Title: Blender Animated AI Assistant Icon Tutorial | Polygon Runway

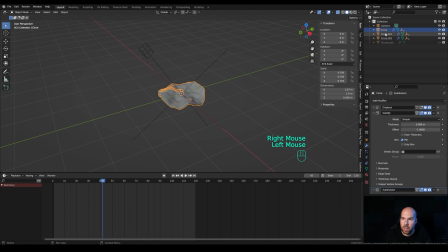(7:50)
and alt d again to duplicate once more so now you can see we have circle one two three right here and we can select some of these make them smaller and press r twice to create the different rotations for these and for the third one as well let's rotate it and let's make
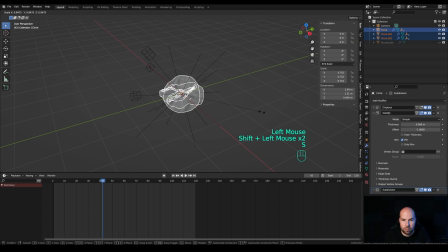(8:08)
it smaller and now we can select all of these make them smaller and press alt h to unhide the main sphere let's hold ctrl and deselect it so we can now better see the scale
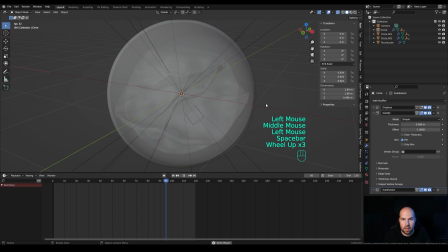(8:22)
like this and basically this will be um the final animation that we'll have in
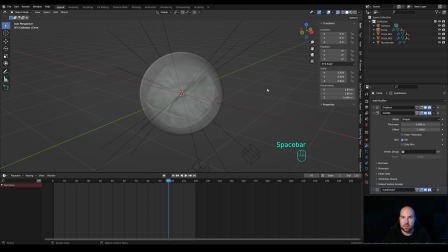(8:27)
place and now it will be all about these materials and render settings so first of all let's go to the render settings i will switch to cycles here and gpu and enable denoising and let's reduce the samples to
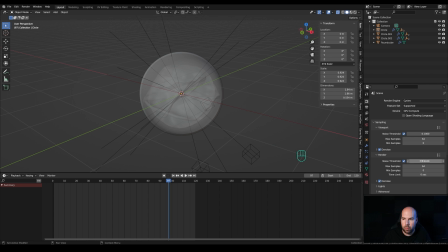(8:42)
something like 64 both for viewport and render i will render out for you know lower sample count for the test purposes and then if you're satisfied with your animation you can ramp it up and you know let it run over the night or something and for the noise i will choose optics um
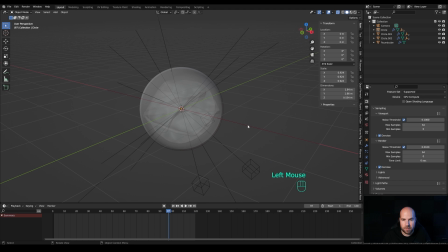(8:59)
because i have the nvidia rtx and now let's collapse this let's hit zero to look from the camera and now i'll press ctrl b
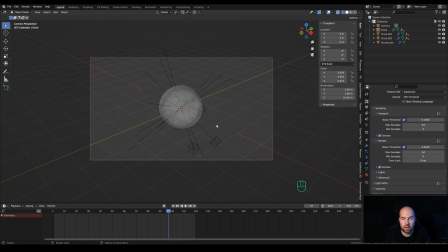(9:08)
to limit the render preview only for the camera bounce so we don't render anything outside of this and hold z and switch to rendered so this is not much yet but let's press shift a and we'll add the first light and this will be the area light press g then z and move it up and let's make it large
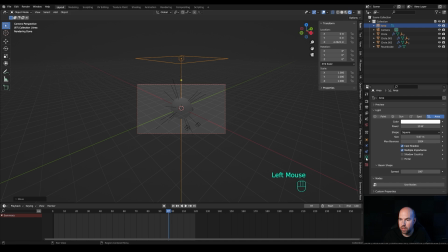(9:25)
so it creates nice and soft shadows and now in the object data properties let's switch this to disk and let's increase the power to something like 500 and now let's press shift a and we'll create a plane let's press s to scale it up and press g then z to move it down so we have some
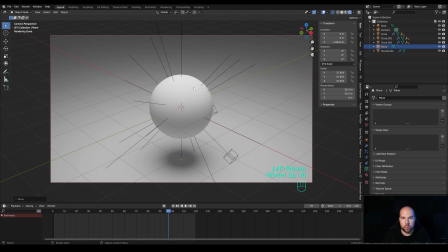(9:44)
background there as well and now we'll take care of the materials here so let's select the other sphere go to the material settings and create a new material and this will be the glass so let's call it glass and now only
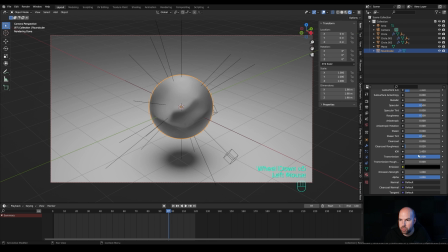(10:00)
thing we need to do is increase the transmission and reduce the roughness to something like 0.5 0.05 or 0.1 depending on how clear of the glass you
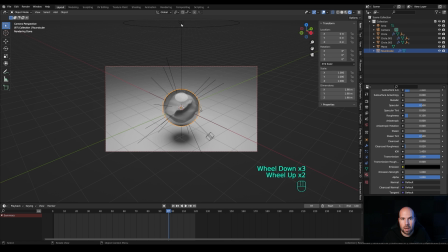(10:15)
want this to be and now for the reflections i will move this light a little bit back because this creates this large reflections in the front so press g then shift z and move this
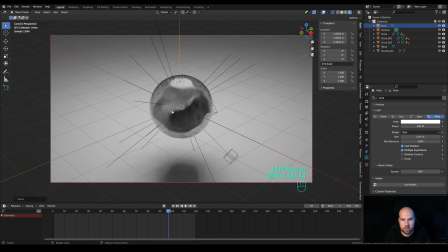(10:24)
towards the back and it will create this nice reflections on the top of the sphere of course you can use the hdri lighting for this
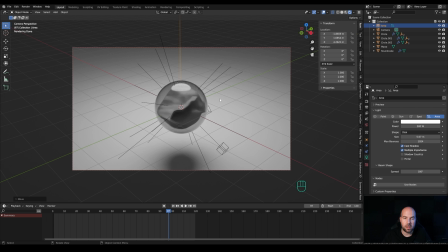(10:32)
if you want more realistic reflections but here i want to keep this more clean more simple to have full control over these reflections so this animation can be clean and there are no like real world reflections there so let's move on now and let's select one of these inside and let's add the same glass material
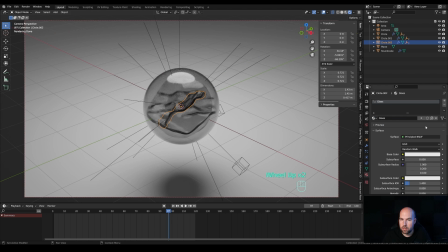(10:50)
there and you will see all of them change but now we'll click this duplicate icon and duplicate this glass and let's change the color to something like a light blue color and of course you can change the ior here but i want to keep this strong
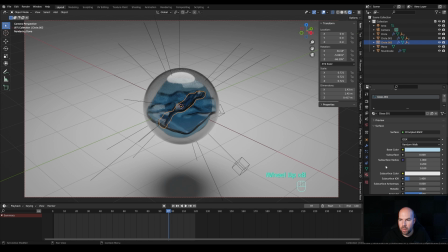(11:05)
for this type of material so right now what i want to do is to give each of these a little bit different color of course you can do this through shader nodes and applying them randomly but here we have only three objects so no need to do that let's just select
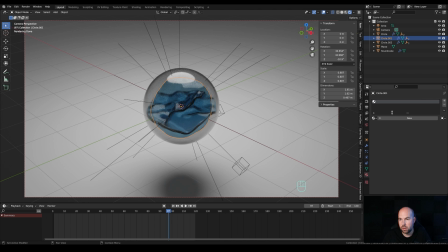(11:20)
other one and let's click here and choose the object that will separate the object data from the material and now we can choose the same material but now duplicate it and change its color so we'll see this one will be different let's go a little bit violet color and for the third one we can choose object here as well